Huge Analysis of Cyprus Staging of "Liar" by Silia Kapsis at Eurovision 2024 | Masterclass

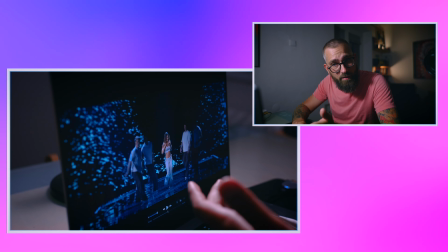the the camera is the edit is very dynamic but also the camera it goes forward towards them
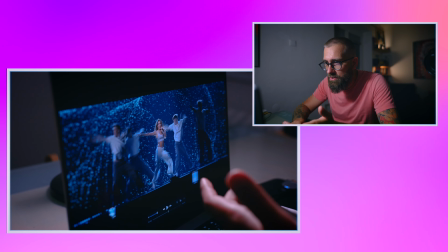now it follows them it goes very close edit very
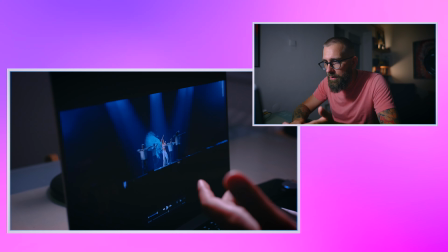far edit and very far away very very fast paced the song is fast
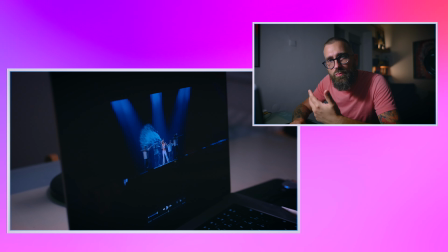paced go fast paced somebody was really thinking about the editing in here
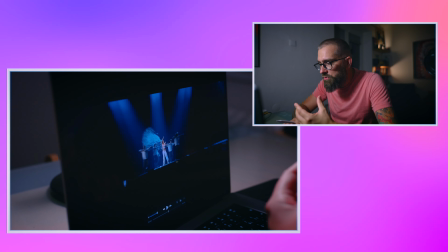and the camera movement this is those are the most important elements on
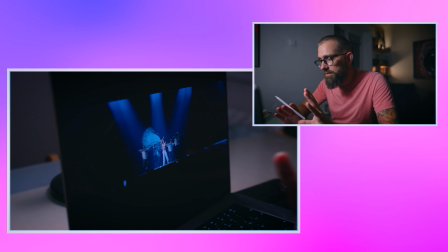visualizing any single song and the rest it can be fun can be whatever but the most
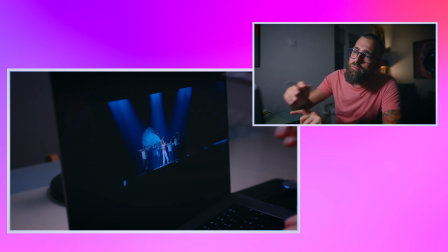important parts are if i don't even count light because this is visually of course
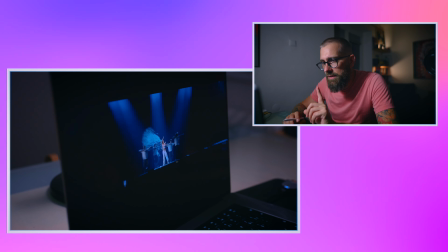probably the most important it's camera and like what you
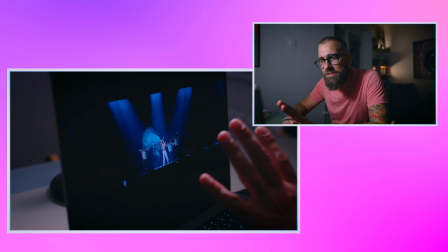see in both dynamics because it's this is important so many
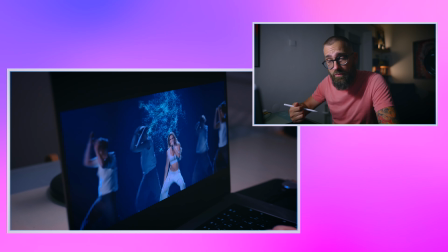countries forget makes it as a last thing it should be the first thing you like in here in my opinion or
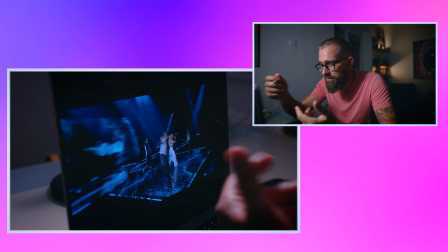it's very nice effects everything choreography this choreography
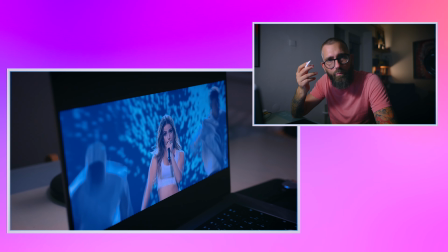works it's not something I would remember but it really really works especially how
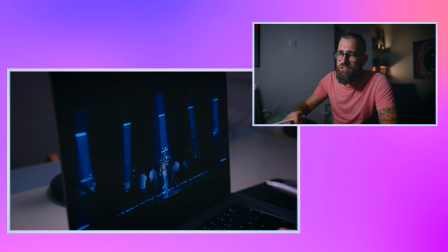visually is done this this shot i so like they edit and then they
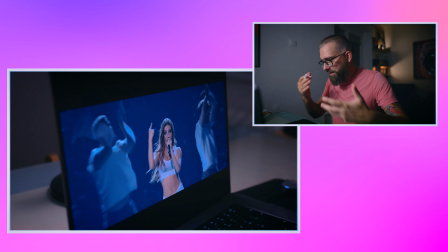fill the picture with just and they fill it brilliant
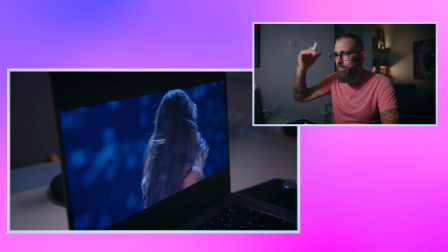and it makes sense oh they have slow-mo again
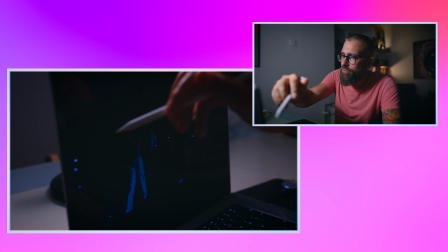this is my favorite part i like how it goes from one side second side one side seconds i really it
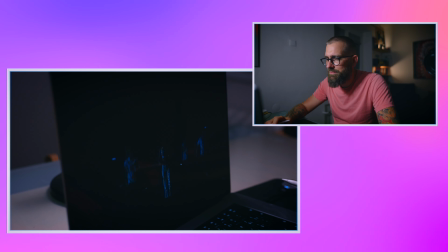nice this is brilliant camera work I have nothing to say
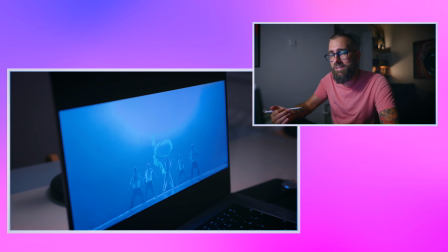although this creates a spiral makes sense simple detail art
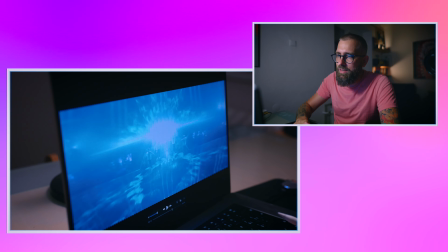now they now again they have graphics but the most dominant part of it actually are
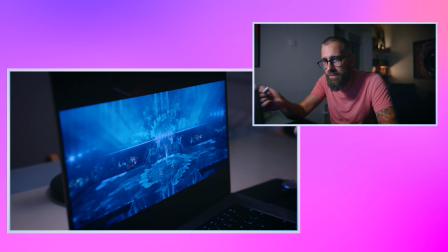those lights you can see how lights are important when it comes to beating the graphics okay but
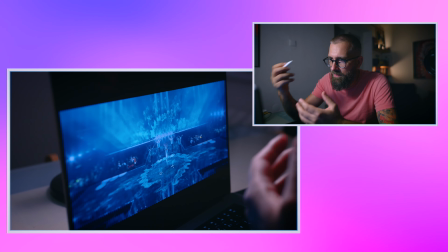the light goes to your ID the most brightest parts are taking your attention all the time it's it's you can say
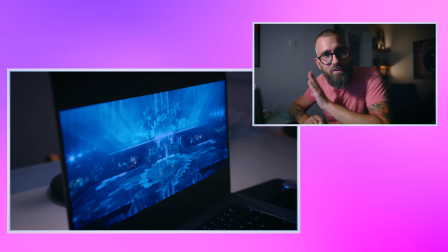I didn't see it but your brains feel it this is the difference your brain feels it you know so
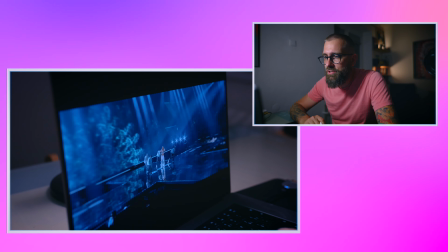the strobing on their bodies it's much important than anything else actually
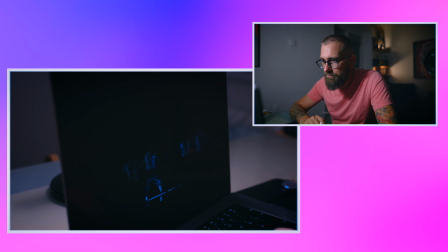I like this not
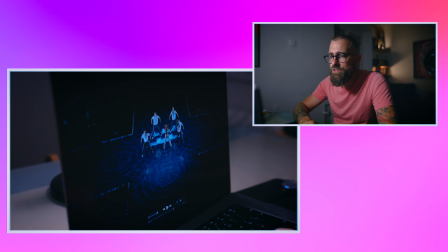this shot because you can clearly say that there was a very dynamic dynamic dynamic in here it was
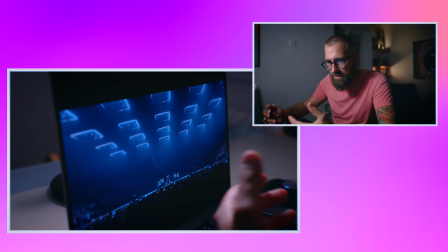dynamics I know they wanted to show this but the song didn't lose dynamics and they basically showed absolute emptiness
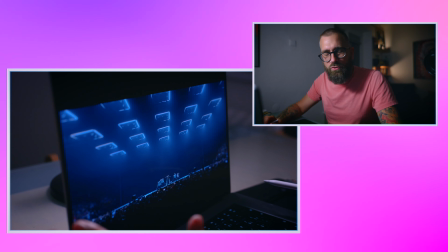and now it looks like the Red Bull Street dance show what you can see on Instagram
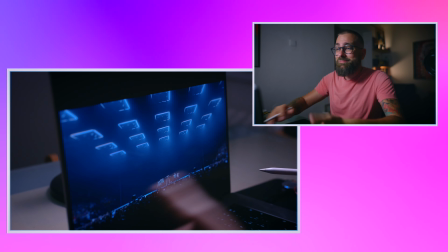which is good but this is Eurovision so
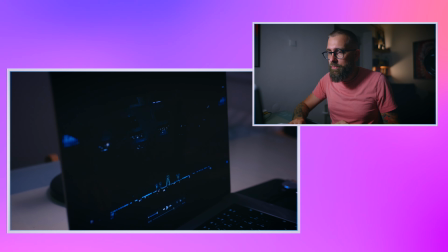in my opinion there is something missing and and what would be great if the camera in here is
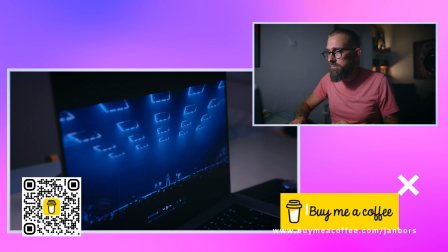just fast forward just fast camera would just do it you
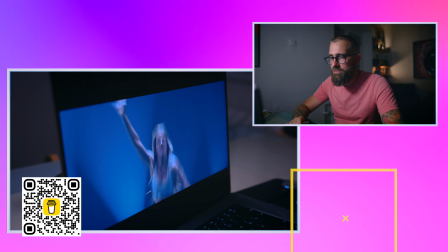wouldn't have time to think about it I because they miss it you know it because
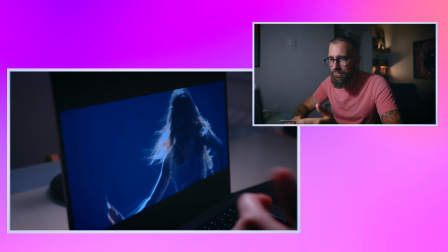now this is great she like she just do hand something
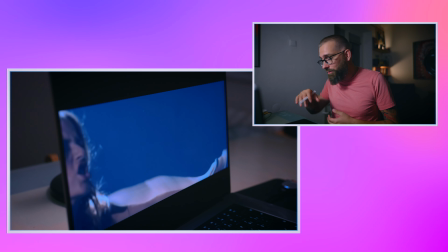stuff but she's basically static right she's not going ever anywhere not doing crazy stuff
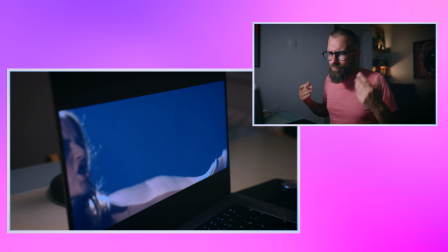I don't know I don't know cannonballs whatever she just do the editing
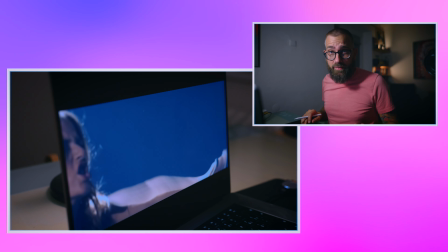and the strobing makes it perfect perfect perfect in my opinion this is how you do this is how how the choreography which it's i don't know if it's simple or not but how you can make it look cool really the